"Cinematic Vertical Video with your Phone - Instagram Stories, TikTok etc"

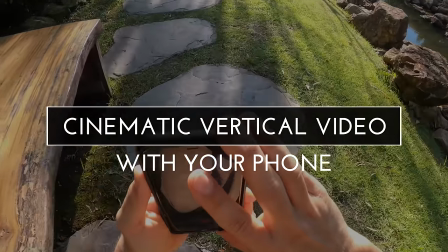[0:01]
In this video, I'm going to show you how you can shoot some amazingly smooth vertical video shots with your iPhone or other smartphone.
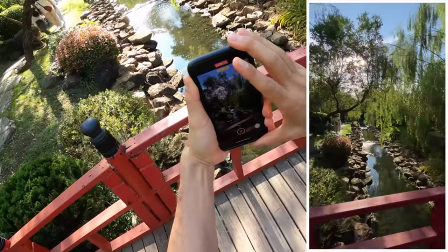[0:07]
Whether you're shooting for Instagram stories or TikTok or Snapchat, these tips will help you make shots that really stand out without using a gimbal or any other extra gear.
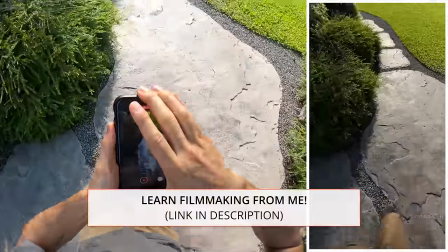[0:16]
So let's go ahead and get started with the basics on how to move with your phone. So I'm going to show you my basic technique here for how I keep my shots smooth when I shoot with my iPhone. The first thing to keep in mind is the body mechanics because the way your body moves is going to determine how smooth the shot actually is. So the way I grip my phone is like this when I'm shooting vertically usually and sometimes I'll stabilize it with my other hand like this or in some other way like this or this and also I try to position myself so that when I move with my phone I'm not moving backwards and I'm not moving sideways. I try to be walking straight ahead, even if I'm not pointing the phone straight ahead. That's part of what's going to make this look cinematic, is the fact that the phone is facing one way and I'm moving another way.
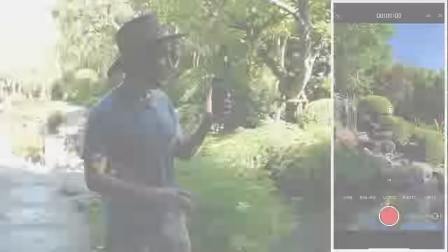[1:08]
I'll show you what I mean. So first of all, let's open up the camera app. Stabilization works best on the native camera app, so that's what we're using here.
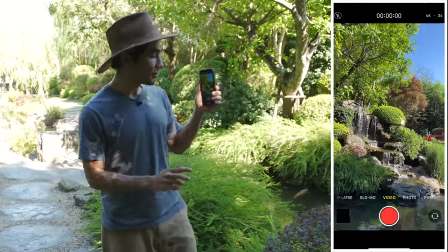[1:16]
First thing to do is position my phone sort of how I want it.
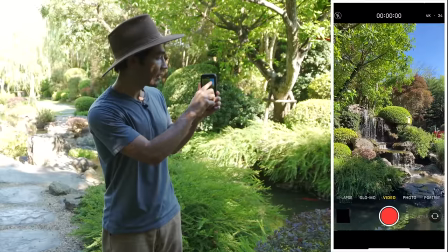[1:19]
Okay, so that's basically my shot of the waterfall there, and now Now I'm going to set my exposure, tapping on the brightest part of my shot, there we go, AE AF lock.
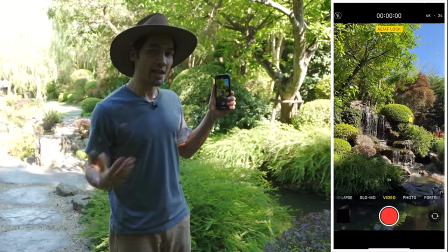[1:27]
By tapping on the brightest part of the shot, I engage the HDR of the camera.
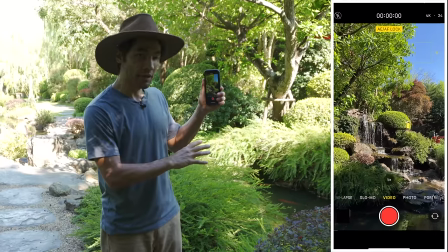[1:31]
In other words, it's going to sort of equalize out all the rest of the exposure, as long as it knows what it should set as the bright part of the shot. So feet straight forward, phone to the side, facing my subject, arm is sort of like this at a 90 degree angle. second arm is here to stabilize in case I need it. And I'm just gonna sort of smoothly walk forward as if I was using a gimbal. Same kind of ninja walk. Three, two, one, rolling camera. And let's shoot a little 10 second shot.
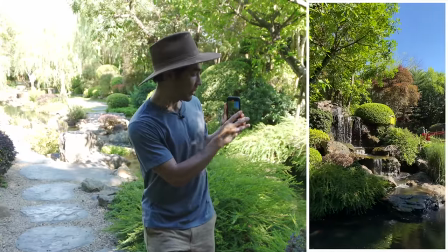[2:02]
Here we go.
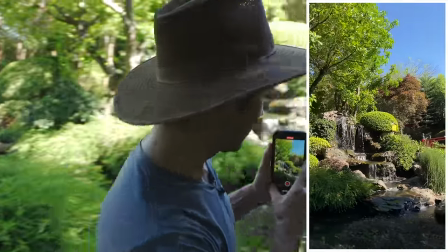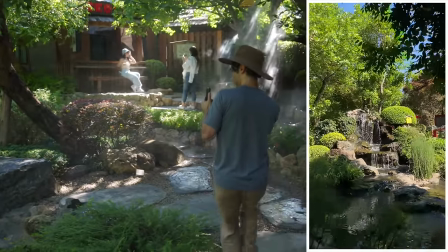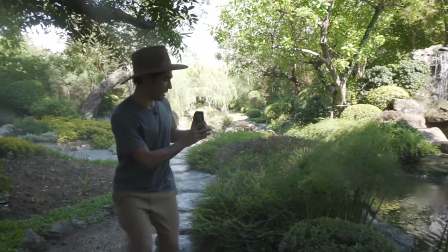[2:13]
Tiny baby steps.
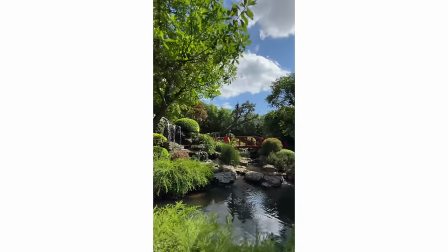Whenever I stop moving, I slowly drift to a stop with my body. Imagine it's sort of like a hockey puck or something slowly drifting to a stop on the ice. that's how smooth you want the end of your shot to be. When you're shooting with a phone, you do want to take into consideration the lighting just like you would with any photography or cinematography. So in this case, I'm trying to shoot into the backlight here. I want the sun to be behind the subject. I'm pointing the phone toward the sun as much as possible. And that's because the iPhone has built-in HDR, so it has really high dynamic range built in, and it can handle this kind of light just fine.
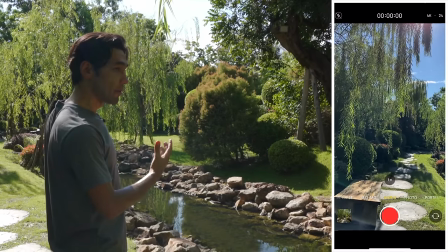[2:58]
And I find backlight on the phone to be much more beautiful than front light, as you see here.
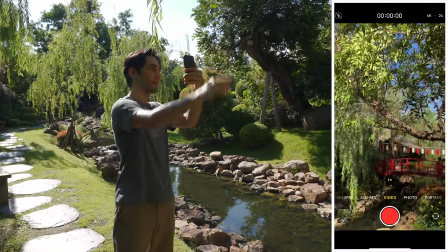[3:05]
All the leaves here are just bouncing the light back at the camera, which makes it look very flat. Whereas when I shoot into the backlight, you get the translucency. The light is shining through the leaves instead. So I'll go ahead and try a quick little walking shot going down this path here.
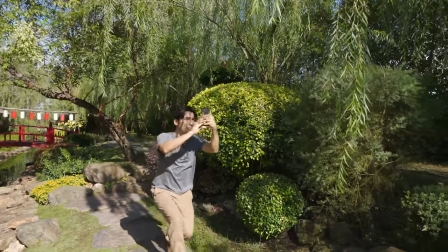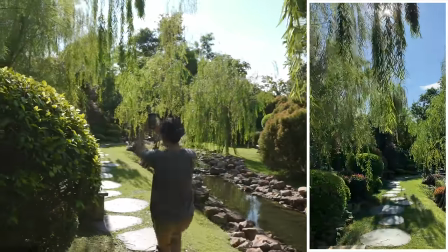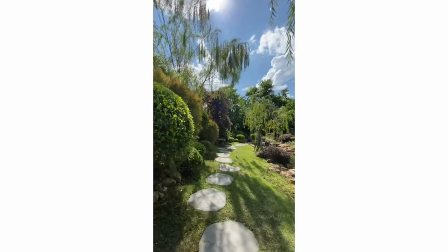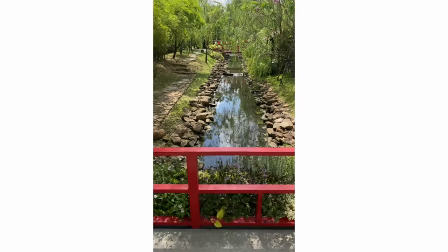You can make your shots look more dynamic if the phone is moving through an object in the foreground.
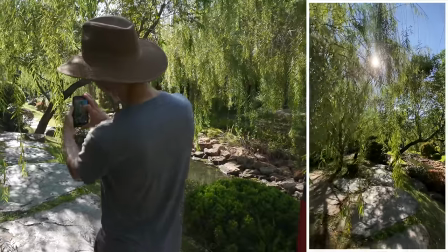[3:47]
So I'm angling up so you see the sun in the shot. I'm just gonna push in and take a few very careful steps forward.
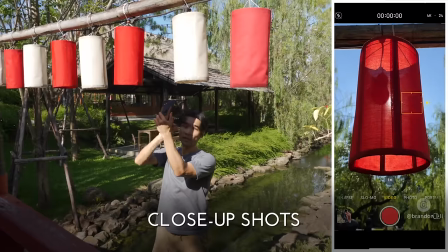[4:10]
When I do close up shots with my iPhone,
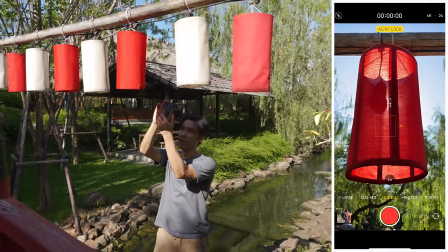[4:12]
I lock my focus and my exposure on the subject just like that because that keeps the background out of focus even if the subject is not in the frame.
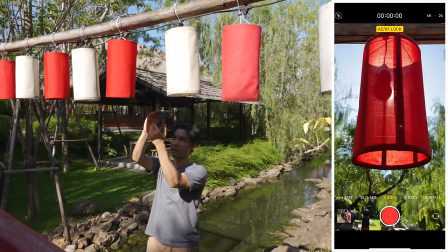[4:21]
So see if I move the lantern out of the frame, then I move it back in the frame, it doesn't shift the focus to the background.
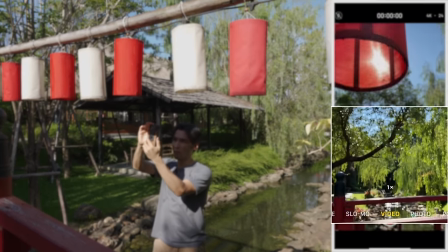[4:30]
If I didn't do that, watch what happens. When the lantern goes out of the frame, then the camera focuses on the background.
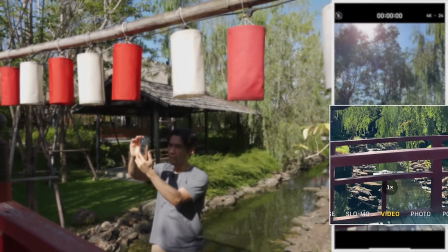[4:36]
Not cool.
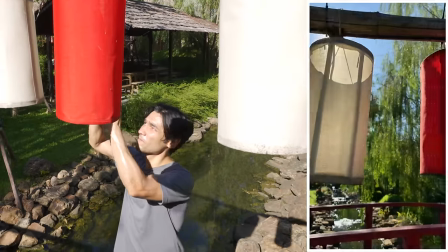If you happen to have a waterproof phone like I do, then you can use that in your shot. So what I'm gonna do here is I'm gonna turn my phone upside down so that the camera is at the bottom instead of at the top, upside down. And I'm going to just do sort of a crane move. So I'm gonna hold it like this and I'm gonna drop it slowly and then all the way into the water.
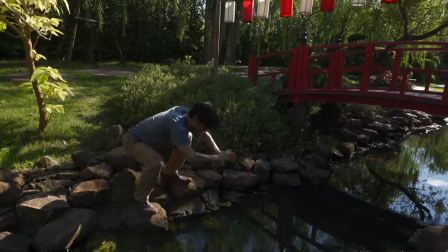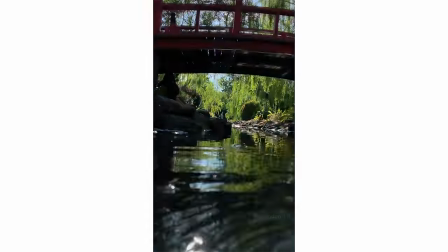If you're looking for a little variety in your shots, you can do a tilt up from your feet as you walk. That's an easy one to do anywhere that you happen to be walking around. So what I do is I just grip the phone like this, use my other hand to stabilize, and I point it down at my feet like this, and then use the wide angle lens. This is gonna be the wide lens. And as I walk forward, I just slowly, smoothly tilt up using both hands to stabilize the phone.
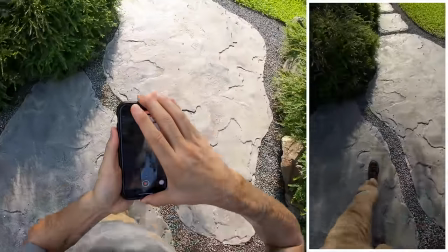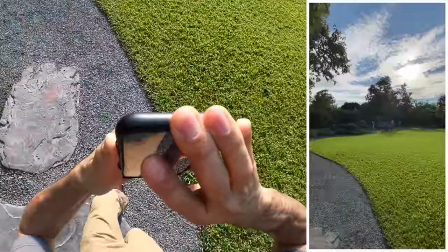Just gonna demonstrate one more technique here, and this is adding a bit of roll to the shot. So all I'm gonna do is hold the phone like this, two hands, and roll it a bit as I walk, which will be a cool sort of corkscrew effect.
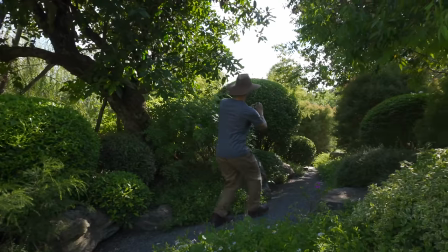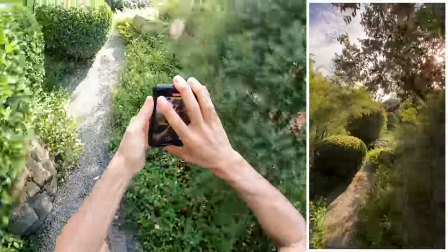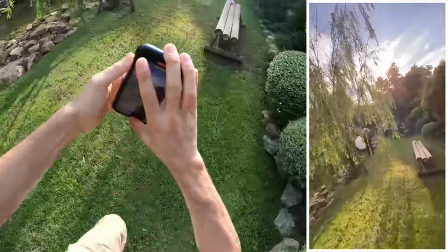So those are a few quick tips for shooting vertical video with your phone. Hope you found them useful. If you enjoyed this, please check out the link in the description for my Film School Unscripted Studio, where I teach all kinds of lessons about run-and-gun filmmaking, so please click like, subscribe, and I'll see you next time. Did you buy a gimbal, but now it's sitting around collecting dust on the shelf because you're not getting the shots that you want?
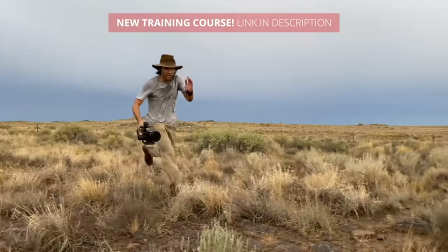[6:52]
Well, it's not your fault. Now with gimbals, you're able to achieve shots that used to take an entire Hollywood crew.
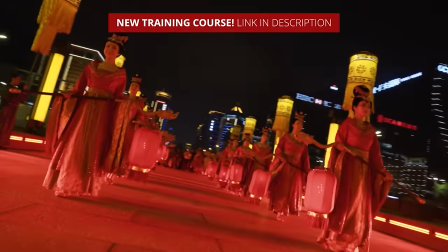[6:58]
Gimbals are extremely powerful tools, but you need to know a few secrets in order to get the most out of them.
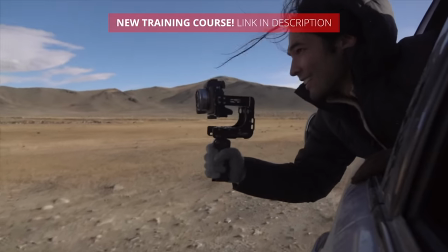[7:04]
I've been a gimbal user since the first generation of single-arm gimbals came out way back in 2014.
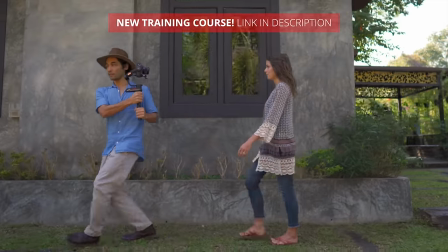[7:09]
What I'm going to teach you are some techniques that you're not going to find in the user manual and you're not going to find them on YouTube. This is an encyclopedia of gimbal moves with detailed instructions on how to do each one with visual examples both
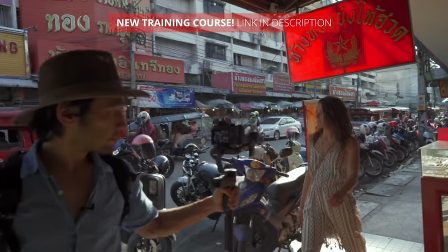[7:20]
in a classroom type setting and out in the real world on a crowded busy street with lots of obstacles that you have to avoid.
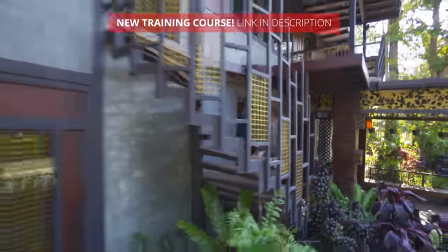[7:27]
And you can draw from it for your own inspiration every time you go out and shoot. You could improve your gimbal skills in 24 hours. The Gimbal Masterclass is open. Click on the link and join me today.